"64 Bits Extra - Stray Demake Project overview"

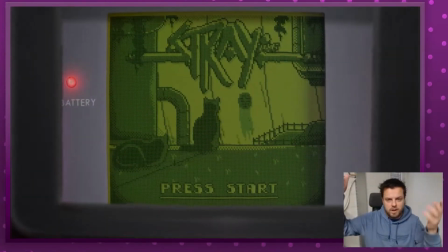Hi guys, our lovely Patreon subscribers.
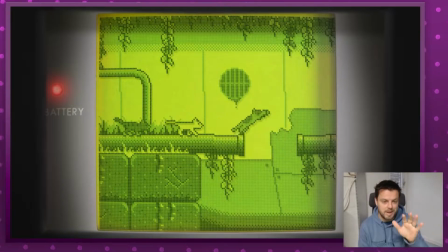Thank you so much for being a subscriber. I'm going to show you a little bit about how we made Stray.
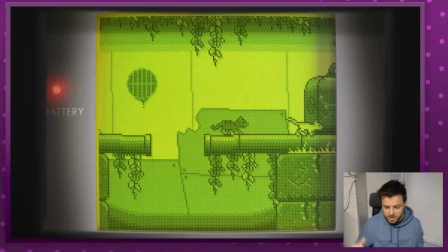This is going to be an unscripted video. I'm just going to press record. I just did. I'm just going to show you how we made this video.
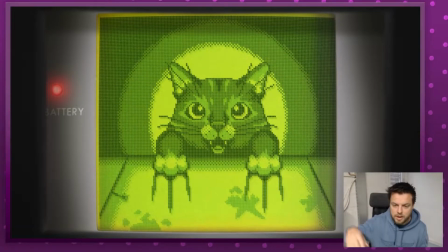I'm just going to go through After Effects and show you a little bit like how we set it up. It might be interesting.
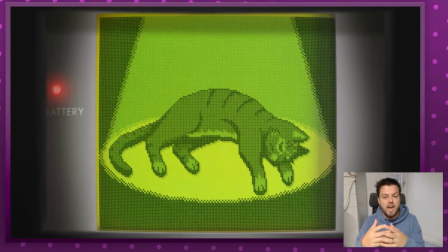I don't know. If you haven't seen Stray yet, be sure to actually go and watch it on YouTube.
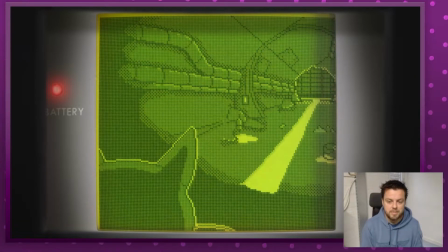The Stray Demake that we did. There's a link in the description, obviously, if you missed it.
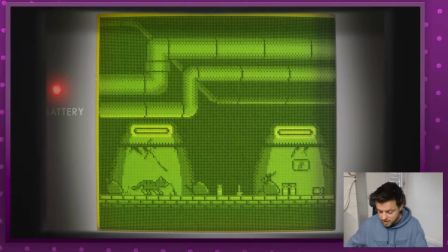And I'm just going to show you how we actually set this up. So this is what I'm going to do right now. This was the video, obviously.
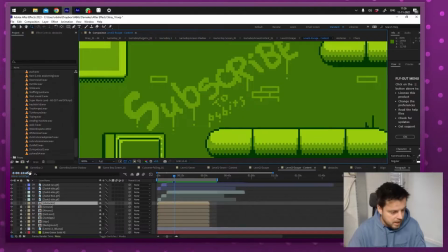I'm going to go to After Effects, and I'm going to go to my main scene.
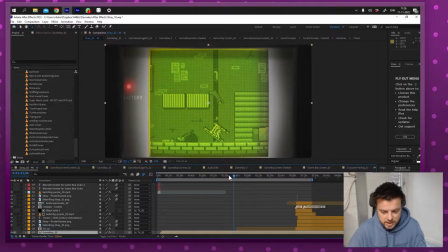There we go. Where we actually got the whole scene going. So this is all After Effects and a sprite. Nelis has been doing most of the animations. We got some interns as well. Nelis is doing most of the animation on the characters, and I've been doing
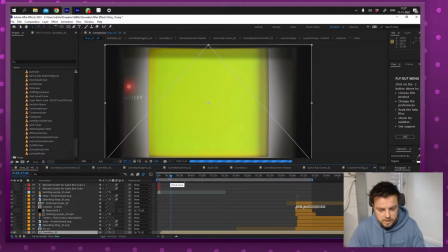artwork, but also a lot of this compositing stuff. And I'm just going to go through it.
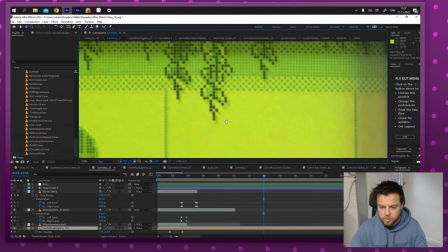And it's a little complex, but it looks a little complex, but it's not really.
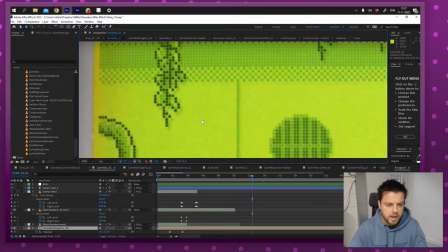It's just something that, you know, you go through a project and you start building it. And so what I tried is I tried to really mimic those pixels.
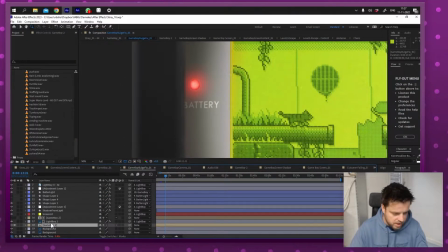And it actually has like a little noise on it to make sure there's a lot of stuff happening. I can like turn on the battery light, for example, of the battery. There we go, and turn it off. It's a little slow because it's a pretty hefty project on it, like to run it.
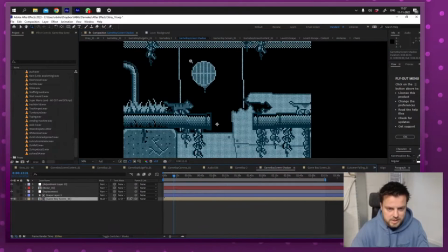Like this part anyway, like the actual filter of it. And actually, this is actually what's happening, and it's being filtered over the actual Game Boy image,
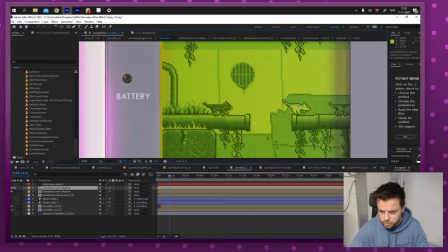which is a really large Game Boy image, and it has like a little drop shadow and has like little crunchy edges.
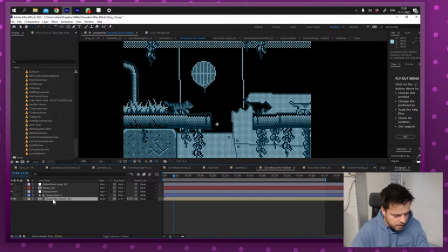That's some noise. There's a little displacement in there going on, but in the end, it's all like really crisp pixels.
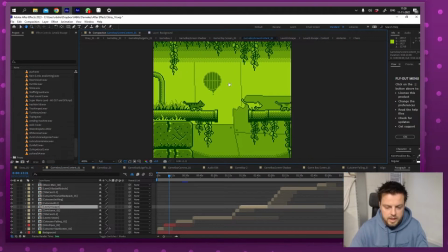And if I click on that again, you can see the whole video just plays out here.
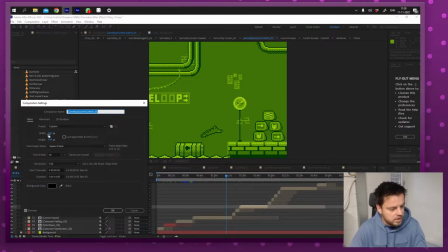It's really fast because it's really only 160 by 144 pixels. So what happens here is we try to mimic the color palette, and we try to mimic the resolution, we try to mimic the limitations,
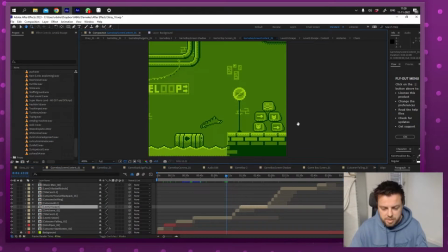and obviously we're taking some liberties, and obviously some things don't really work out perfectly, but you know, like they wouldn't be possible on a Game Boy. They would work a little different on a Game Boy, but it's as close as possible.
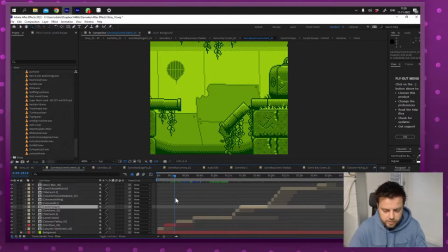But in the end, like this is just the footage that we made, and then we got all the scenes here.
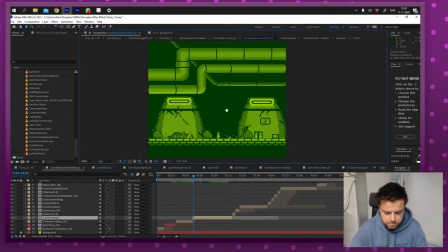Let me just go to this scene right here with the sewers. Oh, autosave, it's not necessary, but there we go.
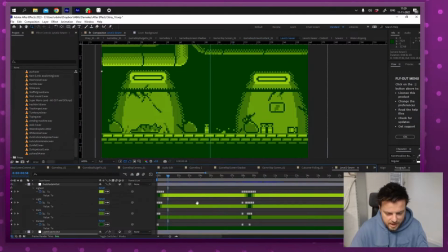Like I said, this is unscripted. And for example, you can see that we made a little fade here.
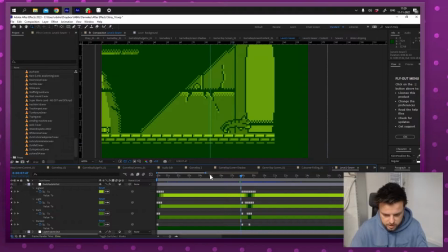You can see it right here. It's called dark fade in, fade out.
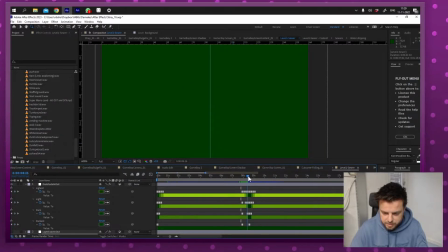And it's actually basically like a color swap, and it's happening every 10 pixels to make sure it's like choppy, nice and choppy, like how the Game Boy would do it.
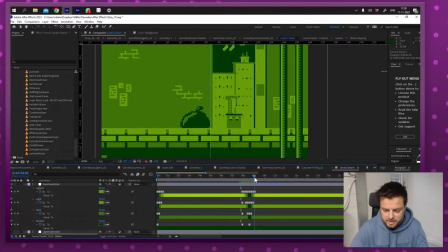Obviously, the sprites only load in at the last second, but the background would fade in and out.
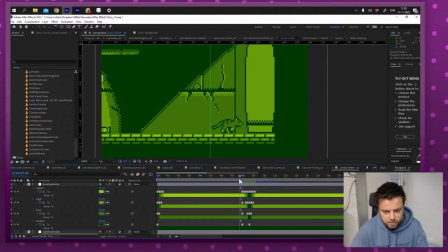So we try to mimic that feel of the Game Boy. Let me just play that out real quick. There we go. Fade in, fade out. See how that works? And you can see actually it swaps one color palette to another, to another, to another. And when that happens,
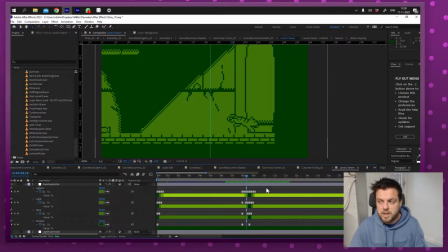that's actually mimicking the Game Boy graphics, the Game Boy sprites, where you're just like swapping, where you could just swap in the colors. Again, there's like different shades of black. Like how much would that pixel light up?
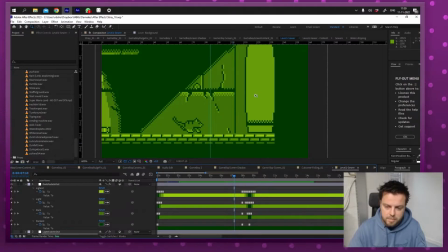I know a lot of people think it's actually green, and this is what we tried here, but actually it's just a pixel that turns on or off.
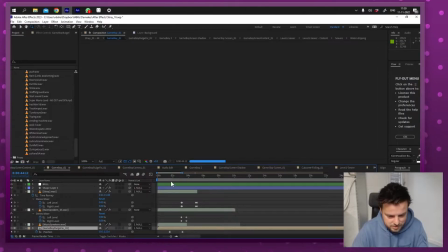You can see that on the actual Game Boy. And let me just get one image here, right here. There we go.
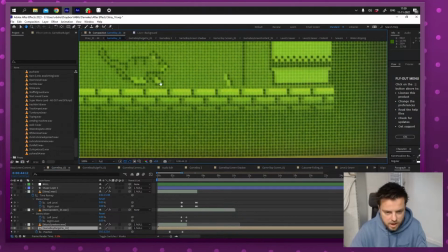You can see that the pixels that are completely off. Let me just get a better screen somewhere around.
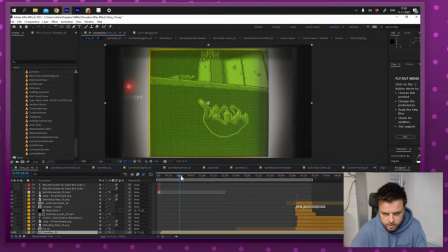There we go. This is a good frame.
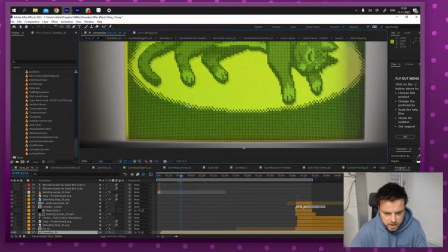So this uses the lightest color, and you can actually see the grid here, which is the darkest color, then the second darkest color,
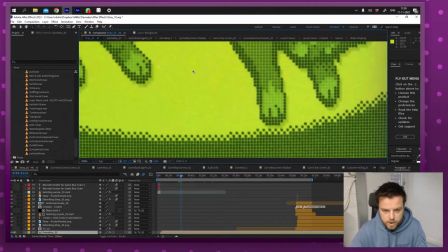then one of the lightest colors, and then when the color is like the lightest,
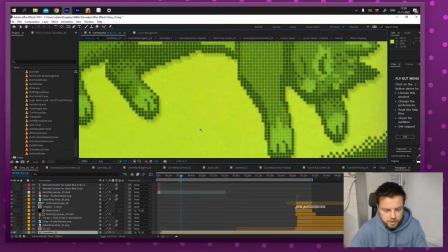it's actually completely see-through. You don't see the grid anymore because that's actually the color of the Game Boy. So the pixels would actually be black, not green, but because of the green background, they would like seem like they're different shades of green. That's not true. The Game Boy Pocket was actually black and white. You can see it there.
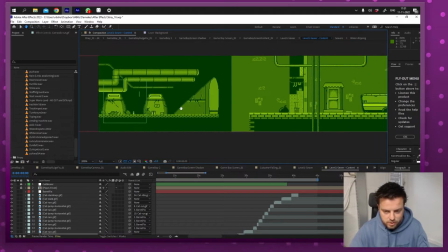So that's the thing. Like if I go to the whole content, you can actually see that we made one big level.
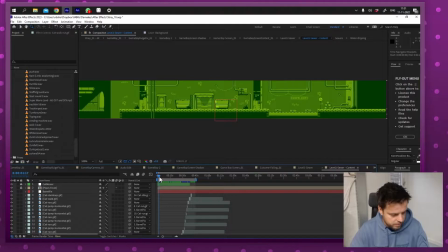Just try to figure it out. There we go. And then just go through it, and you see the cat going from left to right. There we go. And it's actually all using GIFs. So let me zoom in on this timeline.
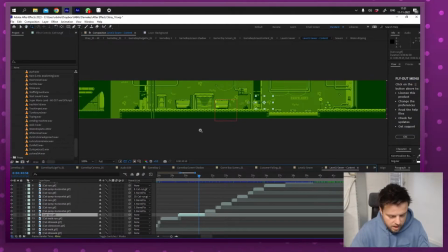It's all using .gifs, which well, I'll show you in a
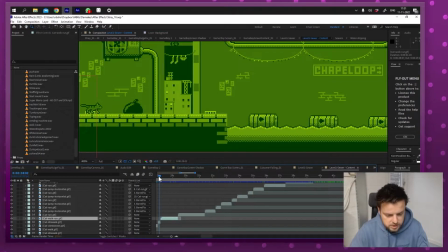bit. So you can see that this is the running animation. This is the walk to run animation, because there's a transition, just like how Prince of Persia had that. We try to mimic that game's feel when it comes to animation. So you can actually see animations flow over each other.
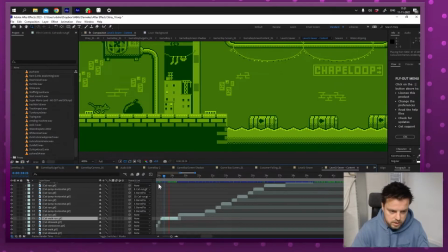See that right there? So it walks and then it starts running. So there's transition animations everywhere, and that was really rare on the Game Boy, but some games had it, like I said, like Prince of Persia. I know that's a DOS game, but there's actually a port on Game Boy. Same for the audio.
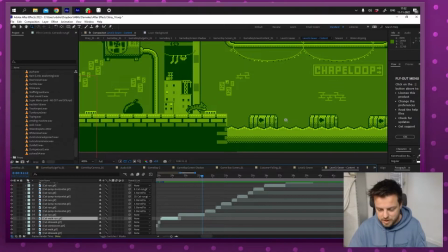We actually tried to mimic the silence of like Prince of Persia, and there's Ape's Odyssey on the Game Boy.
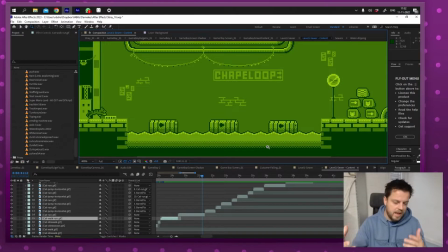It's called Odd World Adventures, and that has like only like a few notes of music, so we tried to mimic that as well. We did a lot of research to find the right feel for this, and I tried to we tried to mimic like player input.
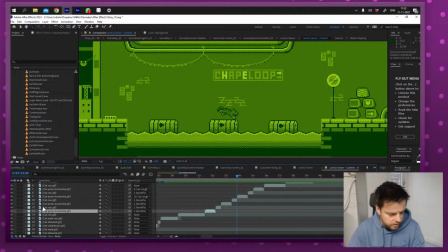There we go, and whoops, it jumps over. And you can see it actually go from run to jump, etc., etc.
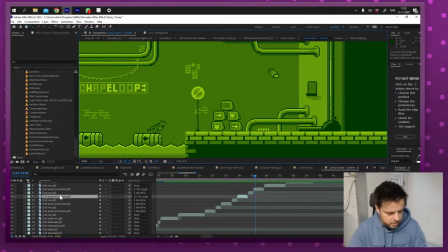So there we go, and eventually, and it's just a GIF. It's just like, there we go. So there we go, and there's like strings of light and things animating, and the little camera right there that actually looks at it. It glitches out a little bit here, but that's fine because that happened off camera.
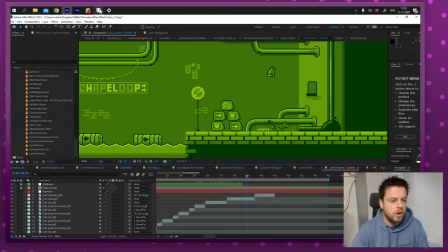No pun intended. So let me show you right here.
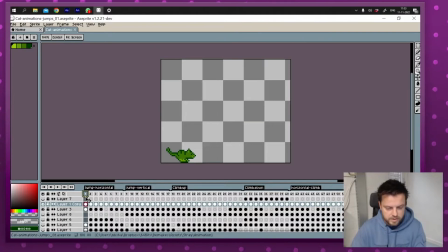You can see the cat. This is A-Sprite right there. And we make all the pixel animations in A-Sprite, which is obviously more logical than doing it in Photoshop or even like Animate. I mean, even though it has animation in the game, in the name, it's all vector obviously, and this is a lot easier to do it like this because it's really sharp and crisp.
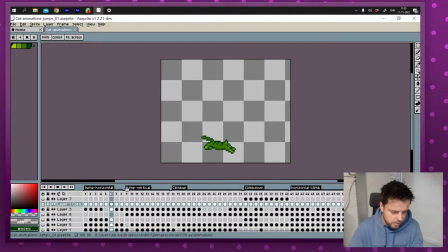So this is like how we do our how we did our jumps. All the jumps are actually always the same length. It's not like Mario jumping in the air and Mario landing or anything. Like, it's actually like sprites that go from one frame to the other, just like Prince of Persia, because that was rotoscoped. Look that up; it's really interesting.
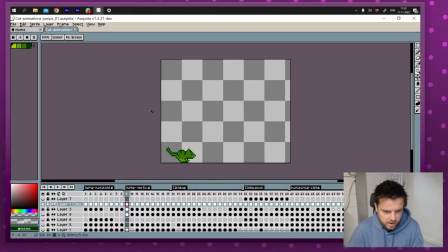If you don't know, he rotoscoped his own brother on the playground with the jungle gym and stuff like that. And we didn't rotoscope a cat, but we tried to make it look like it was rotoscoped. We actually did experiment with actually rotoscoping
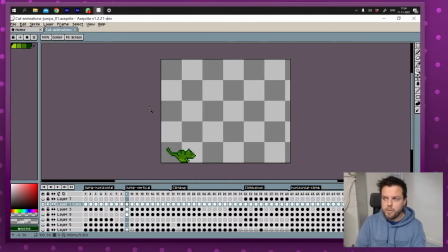animations of videos of cats, but we felt like it felt more natural, more precise if we did it this way. But like I said, Nailus did this really well. All those animations are here, and they climb up. There we go. It looked really good. And climb down, and all jump the same amount of pixels,
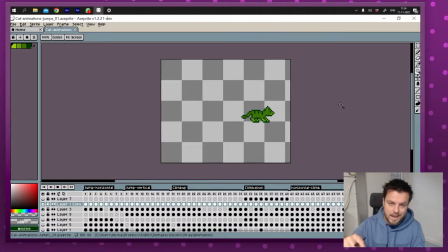and that's because all the jumps that we created in the game are also the same amount of pixels, because everything like in Stray is also a little scripted. So you press A and you jump there, and it's not like you press A to jump. No, you press A to jump somewhere, because like there's a prompt to jump on it. So we tried to mimic that as well, so that is the same feel.
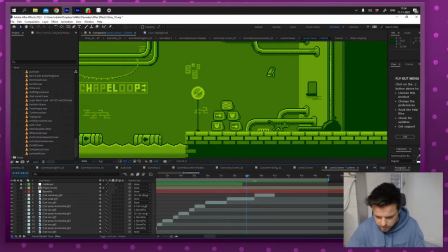It wasn't like a Mario platformer or something, you know. So there we go. So everything jumps the same length. That's why the barrels are the same length, etc., etc.